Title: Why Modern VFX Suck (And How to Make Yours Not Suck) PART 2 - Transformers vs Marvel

What's going on guys, Sam here and in today's video we're going to be diving into a lot of great case studies and content of that nature as well as the problems with modern CGI and VFX and how to avoid a lot of those problems in your own films. So continuing on with the concept of on-location shooting, I want to go over some examples of how this can really enhance your final result.
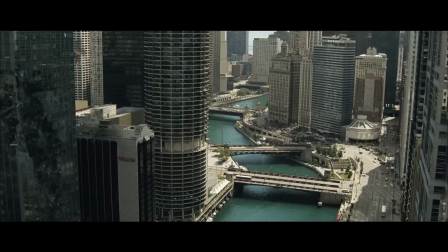(0:21)
Now let's get back into Transformers. In my opinion, this technique is ultimately what sets Transformers apart as some of the best CGI in film that I've seen,
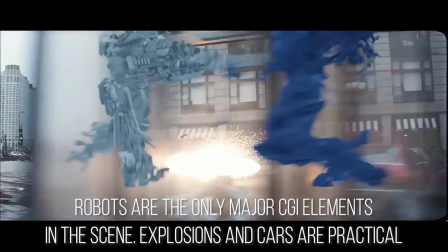(0:29)
these scenes were shot on location with practical effects, and the work of the VFX team was more in integrating the digital elements with the live-action footage,
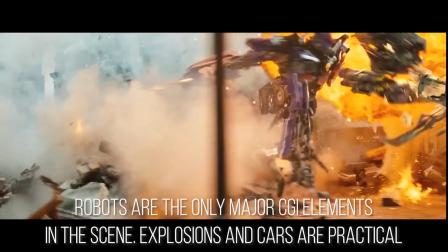(0:37)
instead of creating the whole scene as CGI.
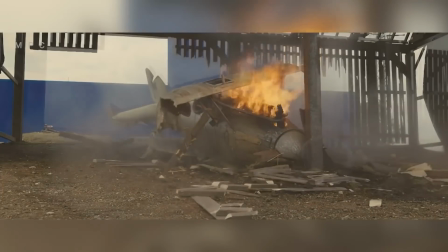(0:40)
A blended scene is almost always going to give you a more believable result than a fully digital scene, as long as it's executed properly,
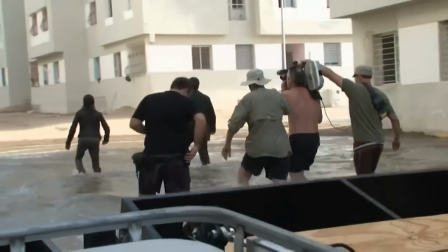(0:47)
and shooting in a real location will almost always give you a better result in the end.
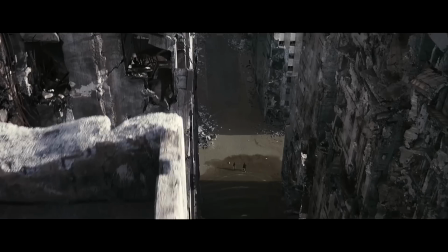(0:51)
The reason studios don't do this anymore is because it saves money in time, but the results are mediocre in comparison.
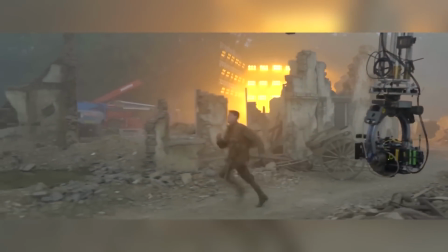(0:58)
Shooting on locations creates a whole slew of issues as I mentioned before, including weather, lighting conditions,
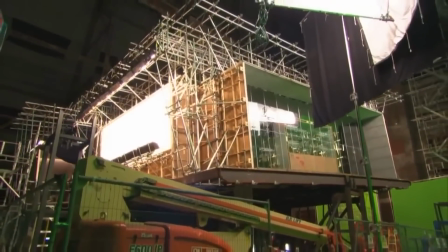(1:04)
safety measures, and coordinating cast, crew, and a blocked off location all at the same time. Frankly, studios just don't want to have to deal with these considerations anymore. So look at this shot of this bus being destroyed by this transformer.
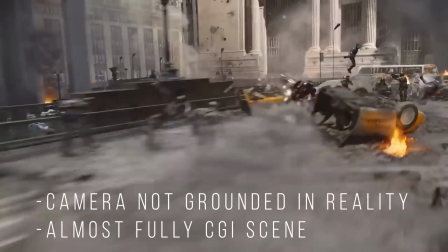(1:16)
Today, this would have been captured close up on a wide lens near the bus. the bus and the whole scene would have been fully cgi the fire and
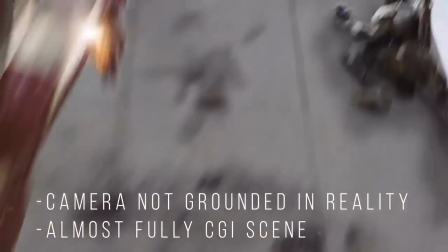(1:24)
explosions would have been cgi and it would have looked like garbage obviously faked anybody watching i'm talking about the marvel movies here you know but
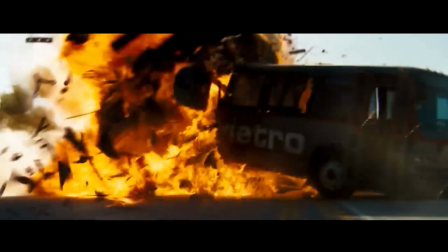(1:32)
look at how michael bay and his cinematographer shot this scene they're using a real bus the only cg element in the shot is the transformer
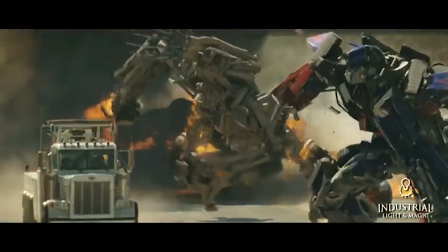(1:41)
and this grounds it in the scene and makes it look that much more believable the fact that the cg element is interacting with real elements in the scene
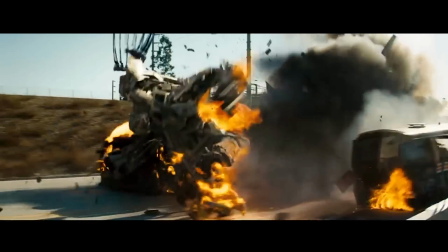(1:50)
and the entire environment is real, distracts from any imperfections in the digital elements and makes you question what is real and what is not.
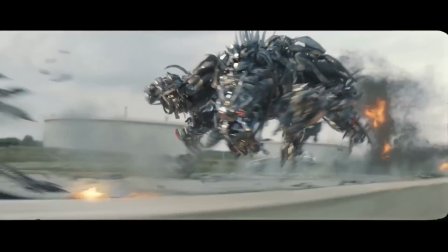(1:58)
It makes you feel like this is really happening. And that's the power of what I'm talking about here.
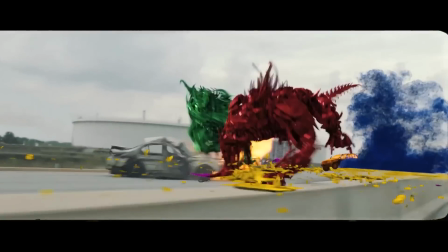(2:02)
There are numerous examples of this in the Transformers movies and it's something that really set them apart. Well we like to joke in the effects business that the secret to visual effects is keep it dark and out of focus.
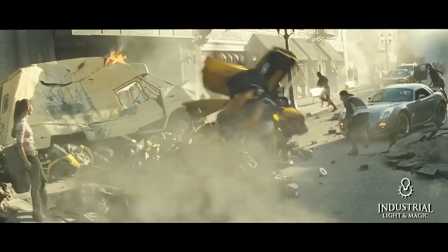(2:14)
What does that mean? Well we have some place to hide. We had a lot of daylight exterior scenes where all these robots had to be lit
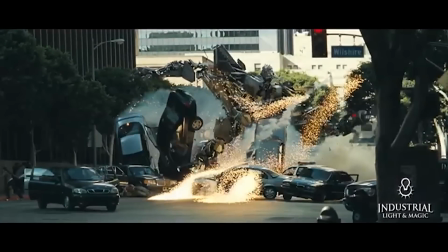(2:22)
to look exactly like they were really there at the time that the background plate was photographed.
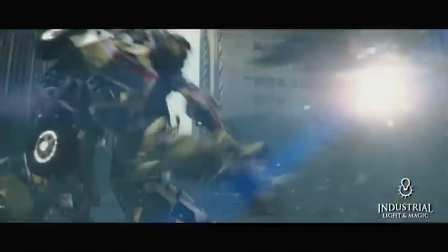(2:28)
That means that we have to spend a lot of a lot of time and pay a lot of attention to the color of the light,
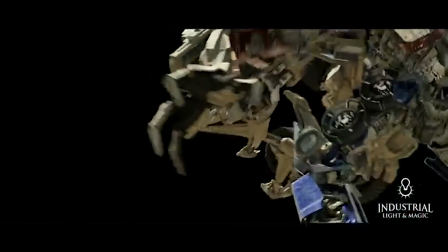(2:35)
the amount of light, the directionality of the light,
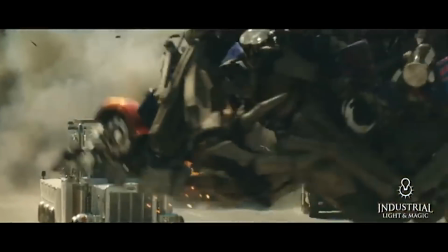(2:39)
all the tones and the shadows and all all the things that attend putting that shot together and so it means that the reflections of the robots have to be exactly what that environment was so in each and every case we would have somebody on set recording the background, photographing every direction from wherever the motion picture camera had been sitting.
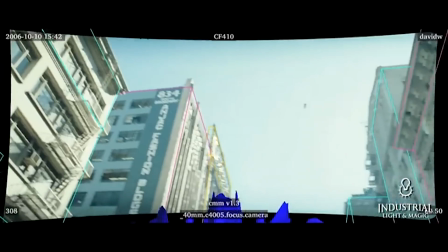(3:02)
So then when we come back to put our robot into that scene we actually have that real reflection to put on our robot, Optimus Prime for example.
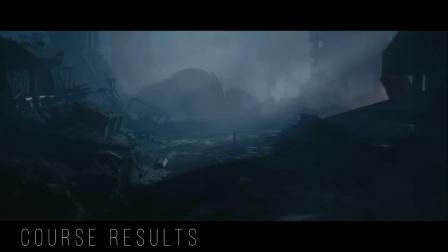(3:11)
If you want to learn more about how you can implement these practices in your own films,
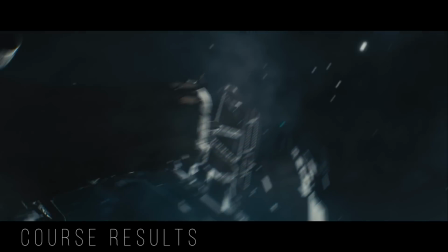(3:15)
I have several courses that go over creating and compositing the scenes that you see on screen now using the techniques just mentioned inside of Unreal Engine,
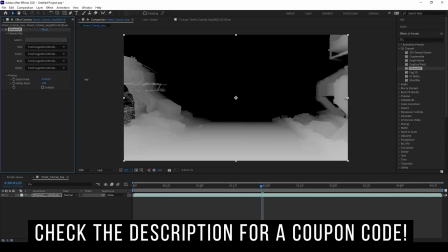(3:23)
which is completely free to use and it's making a huge impact in the film industry. So if you want to learn more about these courses and how to add stunning visual effects to your films,
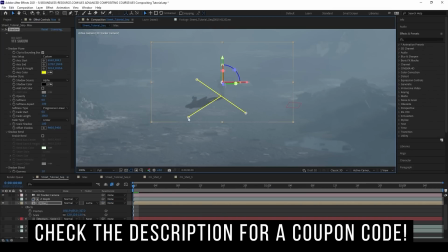(3:32)
check out the video in the upper right hand corner of your screen and also check out the link below for all the courses that I have available on my website.
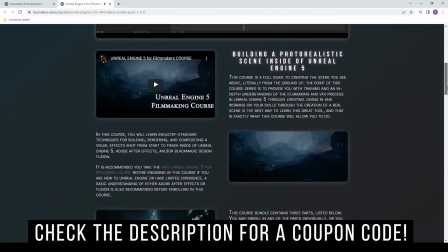(3:39)
It'll change your life as a filmmaker if you're looking to add VFX to your films. So now let's take a look at this shot from Black Widow.
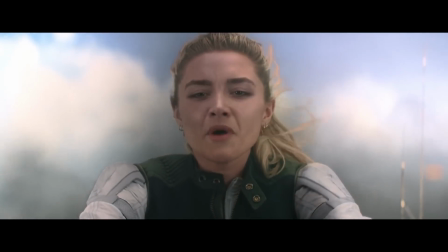(3:45)
This scene is so bad it was instantly turned into a meme and made fun of on Instagram and TikTok.
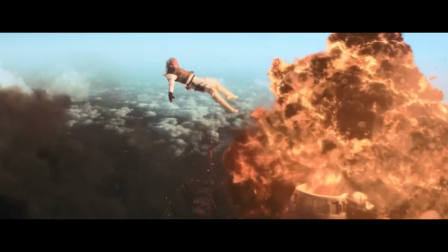(3:51)
And yes, this was a poorly composited and put together shot, but let's also take a look at the shots in the filmmaking. There's really nothing cinematic about these shots whatsoever. The composition is bland.